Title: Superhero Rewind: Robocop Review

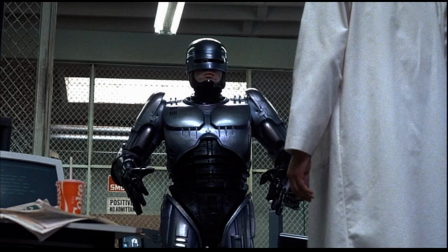(8:23)
It's a fully realized epic journey, as internal as it is external.
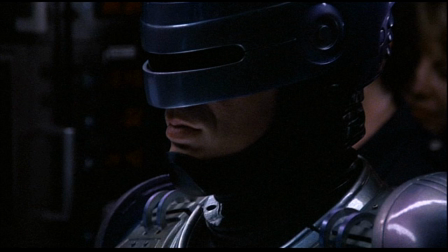(8:28)
Death, resurrection, and essentially starting over again from childhood is quite a lot to do in one movie.
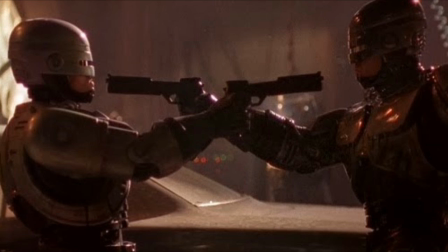(8:34)
That's not to say that there's nowhere you could go with this character afterward. The sequels are less than critically acclaimed, but Robocop certainly works better for continuing adventures than Eric Draven's Crow does.
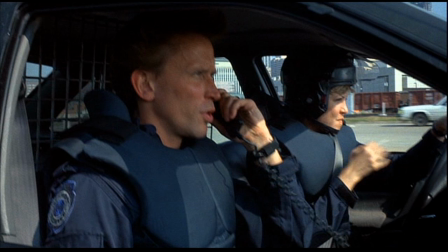(8:44)
So at the beginning, Officer Murphy is a spunky, hot-headed cop who sees the world in black and white and is ready to go out and save it single-handedly.
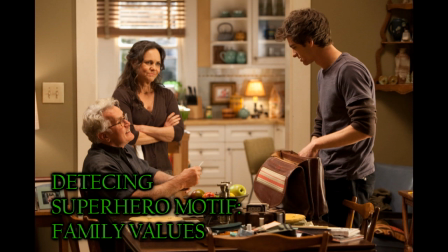(8:51)
The classic motif of the son yearning to make his father proud, like Peter Parker with Uncle Ben or Clark Kent with his father Jonathan,
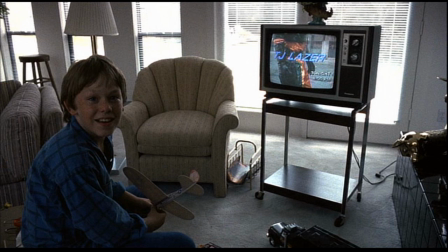(8:59)
is turned on its head here, and it's a father wanting to be a hero to inspire his son,
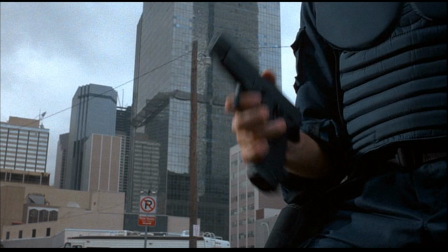(9:03)
represented throughout the film with the image of Murphy and then Robocop spinning his gun in his hand before he holsters it,
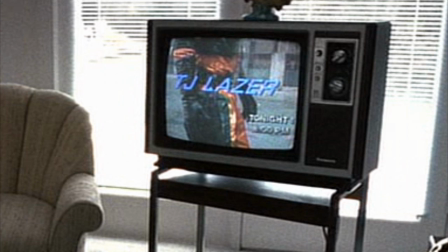(9:10)
like the son's gallant fictional TV hero T.J. Laser, who in all fairness should have been played by William Shatner.
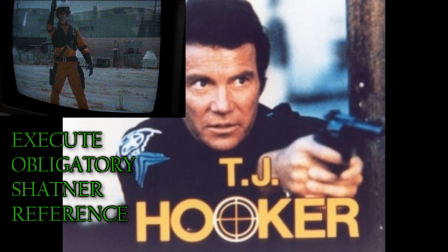(9:17)
That's my biggest criticism of the whole film. William Shatner didn't play T.J.
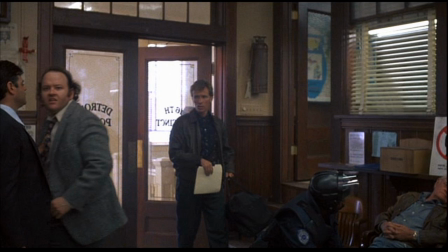(9:21)
Laser. Murphy comes from a more orderly part of town, though judging by the insanely volatile world climate shown in the news segments, I doubt it's by very much,
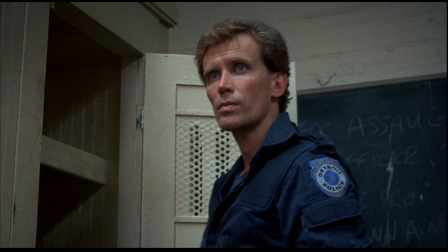(9:29)
and he doesn't have the chance to have his eyes open to the degree the police department and the city at large has been corrupted by omni-consumer
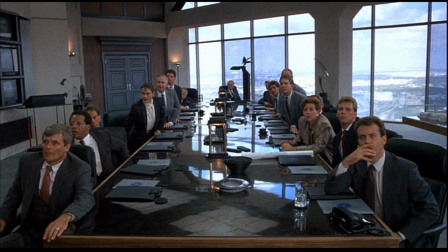(9:36)
products. He's naive, but not the same kind of oblivious as most everybody else seems to be in this America. Lemmings who allow consumer culture to tell them what to like and what to buy, people who have forgotten how to think for themselves and who have become so desensitized to violence and death that nothing shocks them,
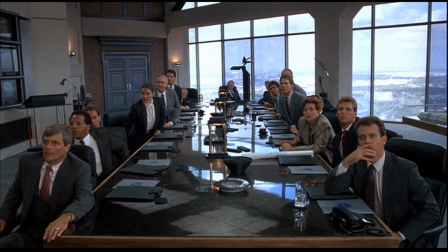(9:54)
and all the laughably obvious conspiracy and corruption goes right over their heads.
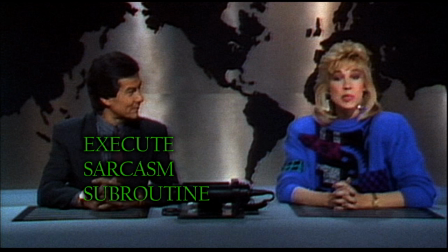(9:59)
Yeah, sure, the Star Wars satellite malfunctioned and shot missiles that killed over 100 people, including 2 former US presidents.
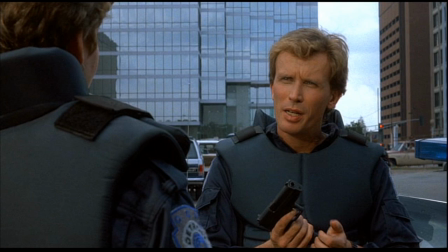(10:07)
How convenient. Murphy lives in his own world, one where man can make a difference and where the future is bright.
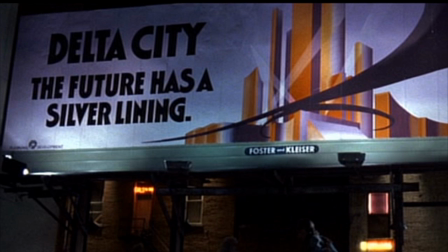(10:13)
Not because a creepy billboard advertising a whole city built by a single company says it is, but because he believes that by example, he can make it that way.
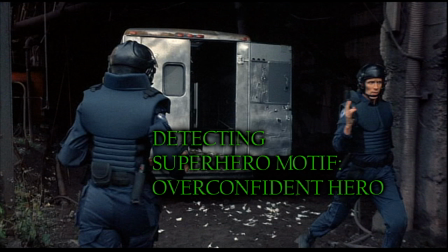(10:22)
His mistake, like so many heroes, is one of hubris. He underestimates the power his enemy wields.
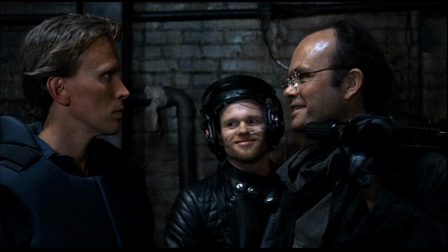(10:28)
Young, brash, and fearless, Murphy goes up against the city's biggest crime lord minutes after he leaves the precinct the first time,
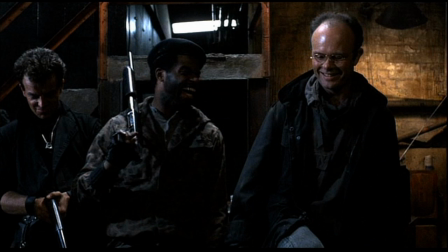(10:35)
and gets mercilessly gunned down by Clarence and his cackling, almost non-human thugs, whose two-dimensional barbarism is again much like that of the insidious gang in The Crow.
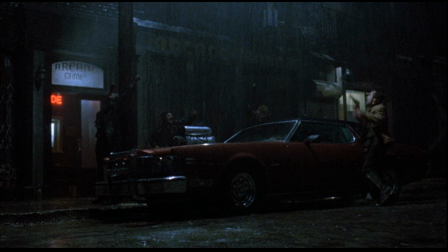(10:45)
Both movies are intentionally dumbing down those characters to comment on the dehumanization of street violence,
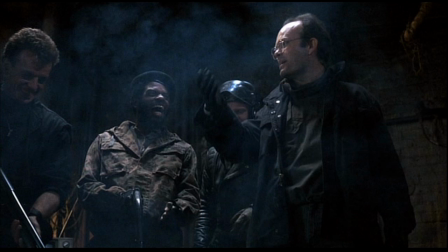(10:51)
but these are also comic book archetypes in an over-the-top satire.
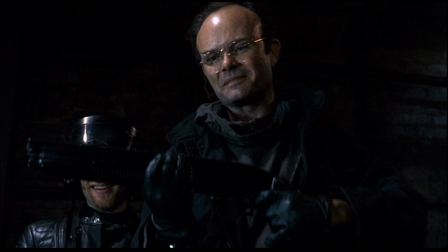(10:55)
The good guys are very good, incorruptible, and the bad guys are pure, unadulterated evil, including Dick Jones,
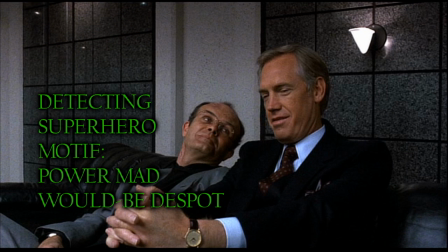(11:01)
who's secretly working in collusion with the aforementioned most dangerous mob boss in the city, whilst having complete control of the police department.
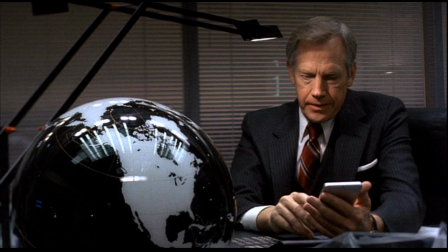(11:09)
The black globe sitting on his desk is a not-so-subtle symbol of the sort of villain he is,
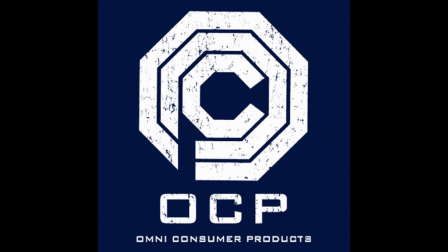(11:14)
and of course the Omni in Omnicorp is a prefix meaning everything.
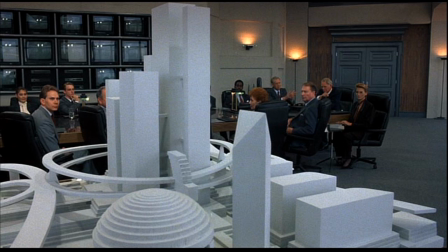(11:19)
He's working on replacing old Detroit with an alleged safer city, owned and operated entirely by his company,
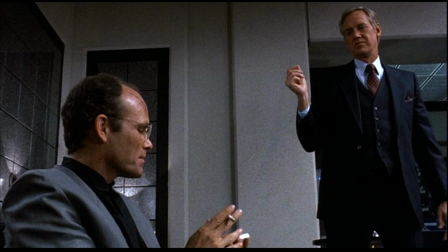(11:26)
and he secretly plans to let the current perpetrator of the majority of Detroit's crime operate all the new, more lucrative illegal business these 2 million new jobs are bound to facilitate.
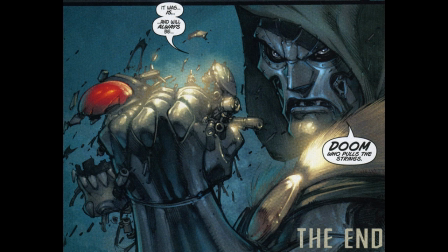(11:36)
This guy is a Dr. Doom or Lex Luthor level villain. He wants nothing short of world domination.
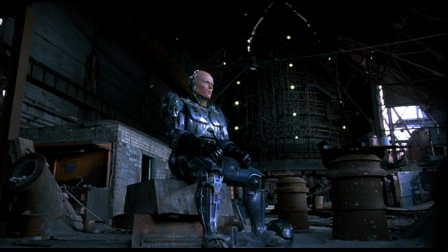(11:42)
Also, like so many Batman stories, Robocop has elements of both tragedy and comedy, and it's both cynical and optimistic simultaneously. It's cynical about the way the world is, but optimistic about its hero, and therefore about mankind's potential.
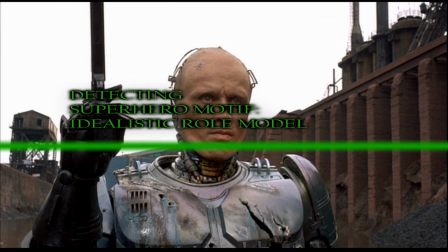(11:56)
Robocop is perhaps the most classic role model of original superheroes created exclusively for the screen.
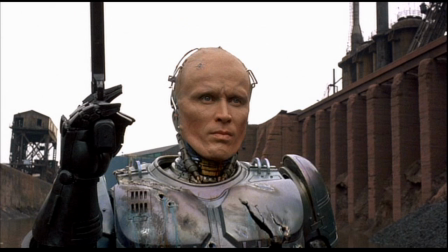(12:02)
Like Superman, he can exist in a gritty, broken world, but as long as he doesn't lose his idealism, we continue to be inspired by him.
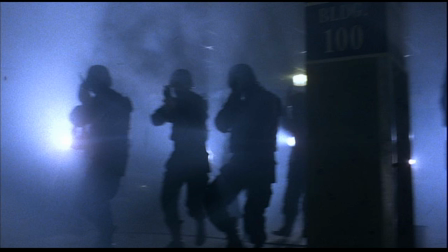(12:10)
In fact, we look up to him more because he's challenged by a world that doesn't appreciate him and that resists his positive, altruistic worldview.
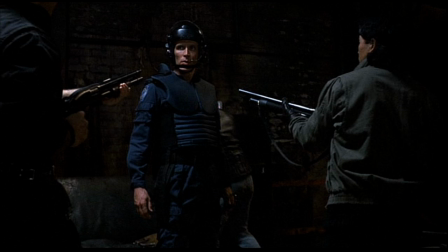(12:17)
The way Murphy went after Clarence may have been lacking in strategy. Alright, it was downright suicidal, but he had more guts than anyone else in the department, which has lost so many cops the police are considering striking, and later in the film, they do.